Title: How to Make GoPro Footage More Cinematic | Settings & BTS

You might have just picked up one of these, a GoPro Hero 11 Black, and you're wanting to turn those crappy, shaky home movies into something that's cinematic. Something that you can post on your Instagram and YouTube, and your friends comment on like, Wow, John, this is actually really good. How come you didn't feel more of me? To which you reply, or you think to yourself, well, I kind of did, but you didn't want a bar of it. Today, in this video, we're going to be breaking down that opening sequence shot by shot, running through all the juicy ProTune settings, how to set your camera up for success, and to create GoPro cinematic. And guess what? He got me up at 6 a.m. this morning for Sunrise because cinematics means a good light. So sunrise, sunset, golden, we got it. We're blessed. You're going to have to get out of bed. Yeah. So when it comes to creating cinematography or cinematic visuals, rather than taking our word for it,
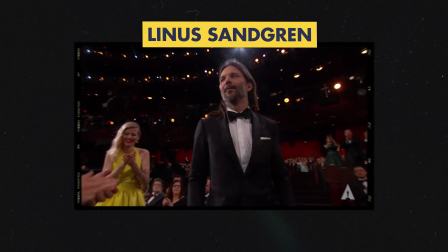88s
how about we get an insight into an established cinematographer? Someone like Linus Sungreen,
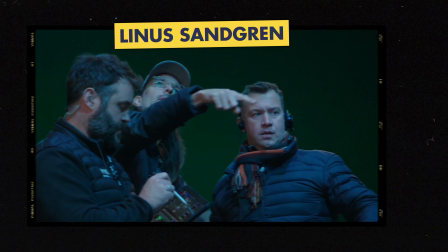94s
the cinematographer who worked on the latest installment of one of our favourite movies of 2022, James Bond, No Time to Die.
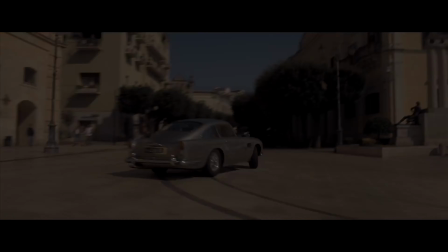101s
So really the opener of any cinematic sequence is an establishing shot, and it's important to look out for moments and environments on your trip that could lend themselves to this.
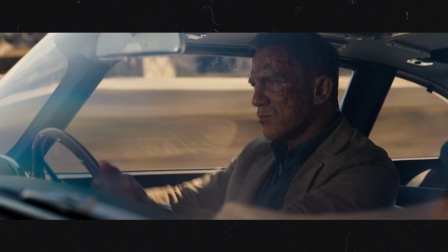110s
In the Bond example, Linus then cuts to a reaction shot and introduces us to the protagonist.
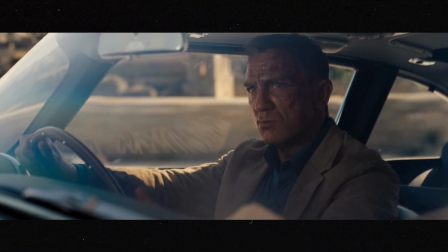116s
This is a much tighter shot, which allows us to rest on the character for a moment and explore his determined mindset.
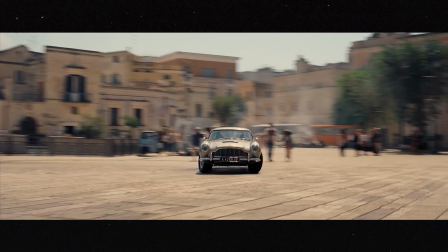123s
From here, we then cut to another wide, however, threading these shots from inside to outside the vehicle,
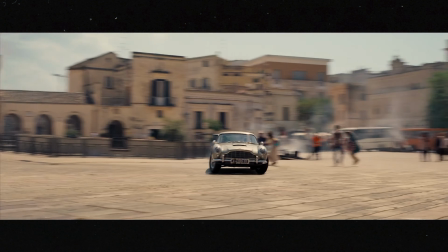129s
whilst also getting an alarming sense of movement through the camera's motion blur. And the final shot is the same car leaving the location.
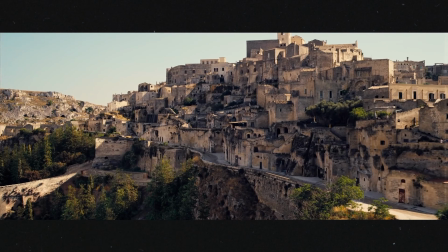137s
It's slightly tighter than the previous shot, So the sequence flows from wide to tight, to slightly less wide, to slightly less tight. Setting up our very first establishing shot like we saw with the James Bond trailer. Now we've got this amazing, bursting, vibrant sunrise. So we want to try and capture that.
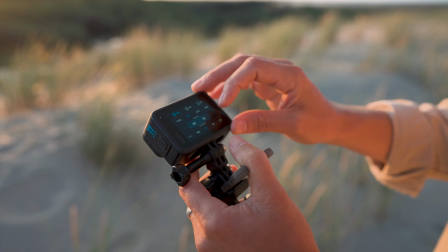155s
Now, the way that I want to set up my camera is I'm going to set this up shooting in, let's go with 5.3K, shooting 25 frames a second. We're going to use our 10-bit color profile. We're going to make sure that our bit rate's notched up to high. and we're just going to slowly push the camera in towards the scene. We just want to create an establishing shot of the environment so that our audience can rest on this space and be like, ooh, what's going to happen there? The other thing is 25 frames a second is perfect for this sort of lower light environment. But if I want to add a little bit of, you know, if I want this to be slow-mo in my shot, I'm also going to try this shot in 50 frames a second so I can slow it down in post.
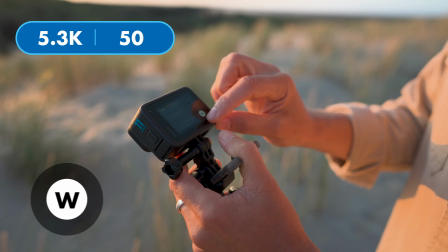191s
And I'm also going to like go with that really nice wide GoPro look just to give me some, you know, some variety in my shot.
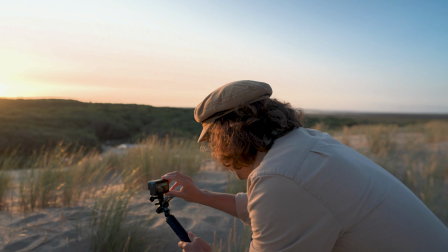198s
Maybe it looks better. You know, I've got to make sure that I've got options here. I want to see that light punching through.
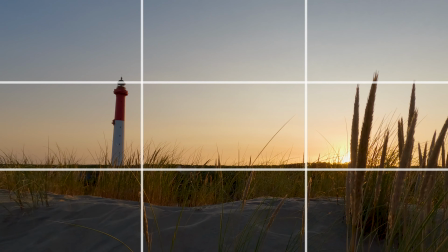204s
So this looks like a really nice frame. Rule the thirds. Lighthouse is on the third.
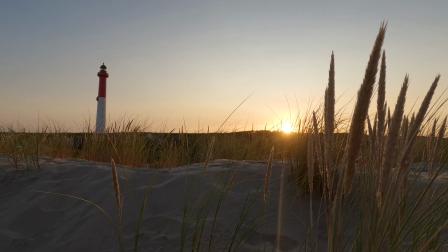210s
Slowly punching in. Oh, the light's freaking good. All right, so now that we've got our landscape establishing shot in the bag, we're going to move to introducing our subject. And to do that, we're essentially going to be pulling out from a subject starting at their feet and then slowly revealing their face for the element of surprise, a bit of a mystery in there. In terms of settings, we are going to choose 25 frames per second, 5.3K. The reason I choose 25 is because I don't think I'm going to slow down that shot. It's not going to be a slow-mo. We're going to just play it full speed, so I'm just going with that because there's not that much light. It's still sort of sunrise at the moment. What's important here is that we're going to choose the digital lens linear.
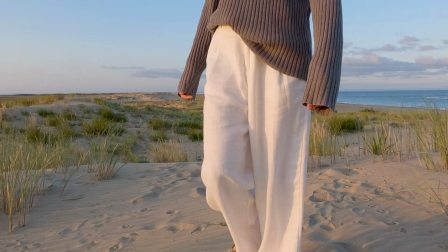252s
And the reason is we're really trying to punch in that subject and have them be the focus of the shot, right? To have no distraction with the landscape around because we've already introduced our landscape with the establishing shot. It's also really important that as you're going through the process of filming that you do review your shots. Just make sure that you're happy with the camera movement, you know?